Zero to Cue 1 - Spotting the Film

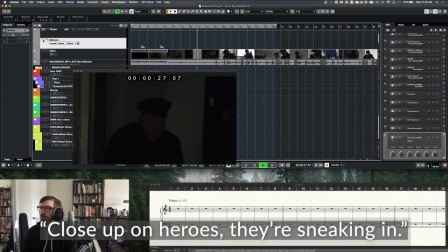Another close up on heroes. They're sneaking in. And guessing.
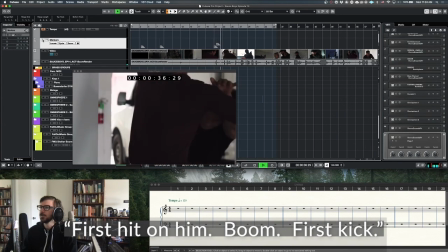First encounter, boom. First kick. So
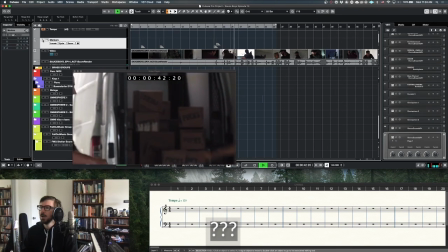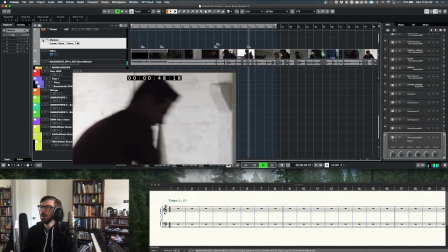probably like full on. Real quick for the cheat. Oh yeah, okay.
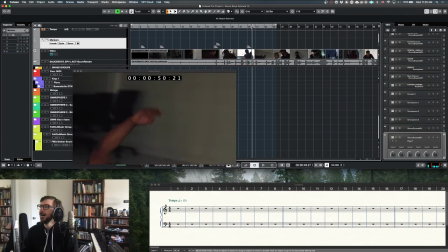Stop real quick. I guess if you don't know the show, the main cop is partners with a cop who is a small hockey net. We're taking this
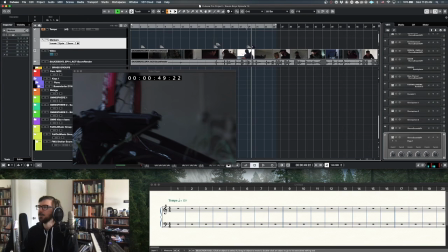super seriously. That's half the fun. Okay, so I'm just gonna mark that. So number 6 is right when Kit first enters.
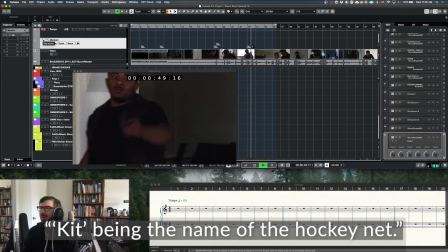The hockey net.
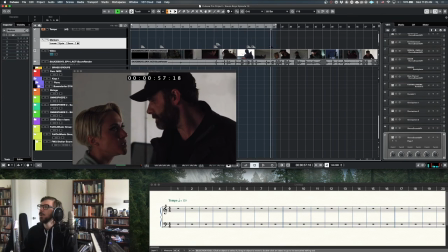Get these out of here.
Okay. We're going up to dialogue here between the two main baddies right here.
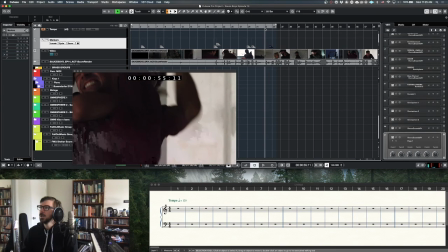You can see that. So what I'm gonna do is I'm actually gonna go ahead and drag 7 over to, actually, I'll do is kind of, if I click and drag within the video, I can go frame by frame. You know, I'm at 18 frames, 17, 16, but it looks like at,
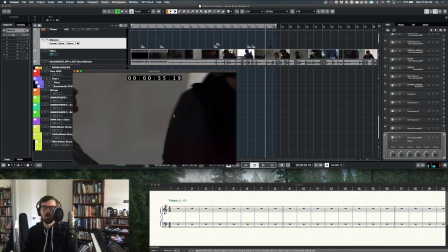boom, 19, that's where the cut is. So by highlighting 7, Command L on my Mac, I've just moved 7 right onto that.
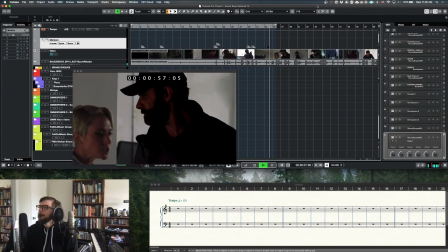Get these out of here. Go, now!
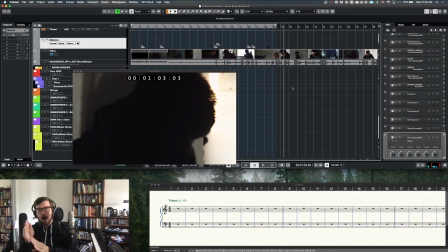Okay, so it looks like after she says go now, there's no more dialogue, so I can ramp it up at that point again.
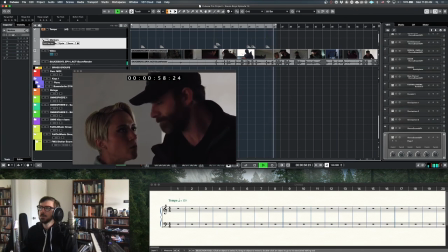Get these out of here. Go, now!
Hit. Get back into it.
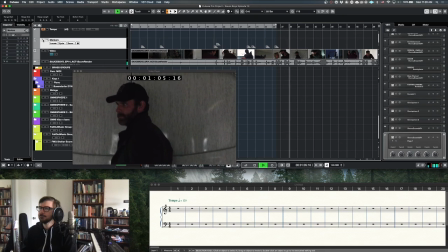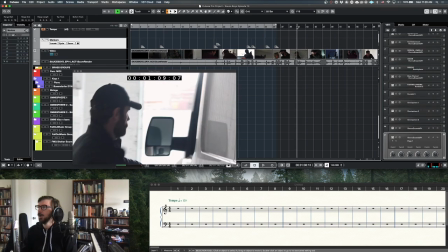Okay, that's pretty badass. He's like the big bad, so let's give him a little cool moment.
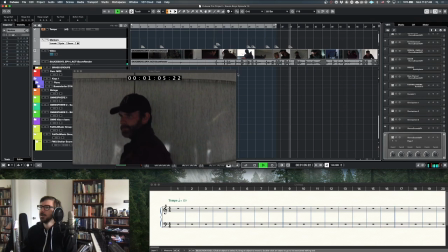Yeah, just like total Terminator look here.
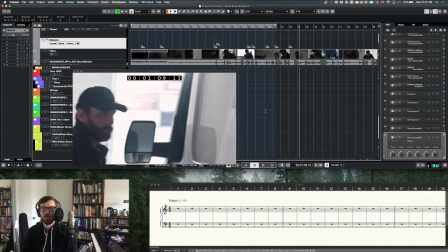He just calmly walks while he's getting shot at.
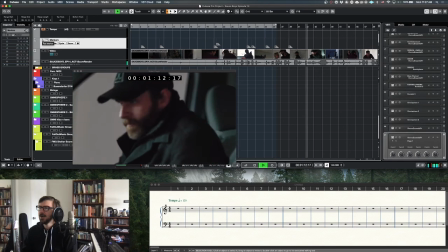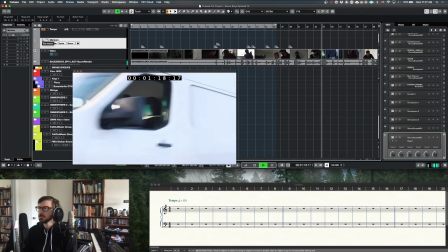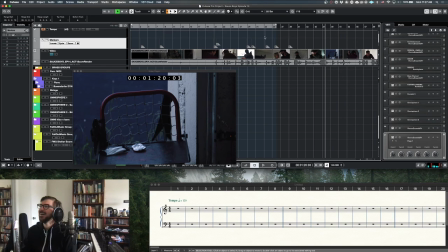Okay, yeah. Let's see what just happened.
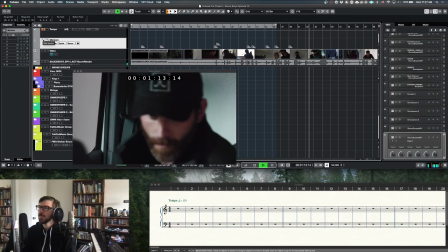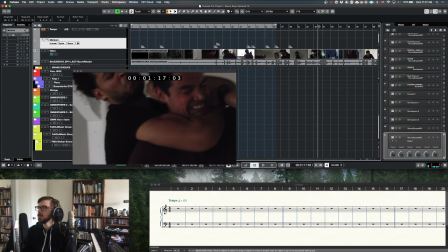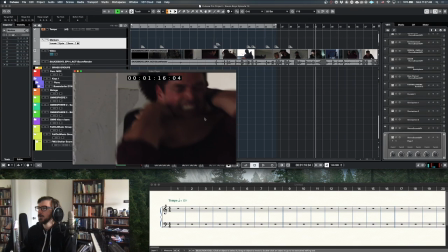So let's get another one after. So he's getting away here in the van.
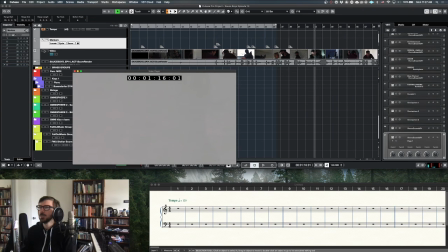So let me go.
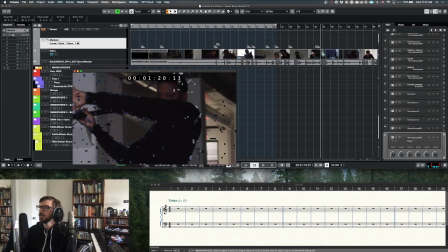Okay, that's pretty great. So we're gonna make sure to get a marker
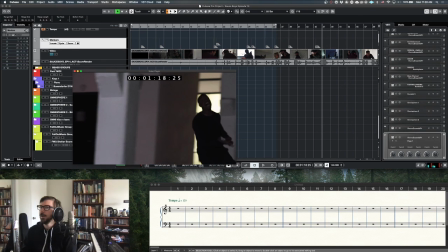right there. Boom.
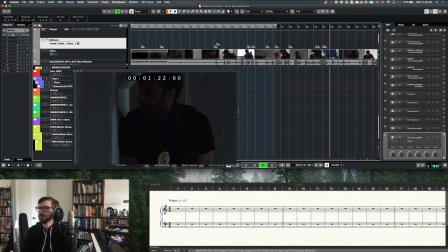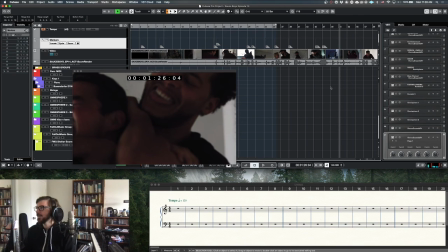Okay, that whole death sequence was a little protracted, so we can kind of make sure to
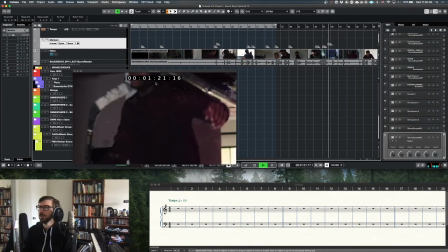bring it up a little bit there, or bring it down again.
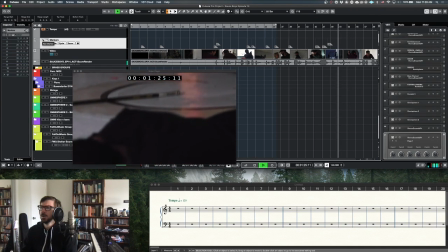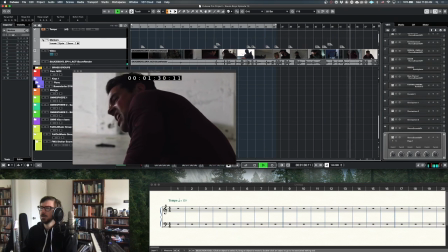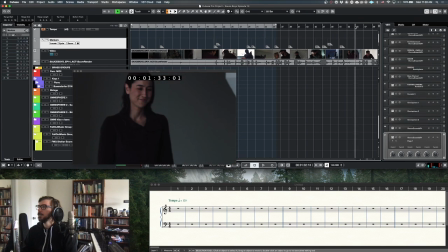Oh yeah, okay, so we're gonna give her a hero moment here.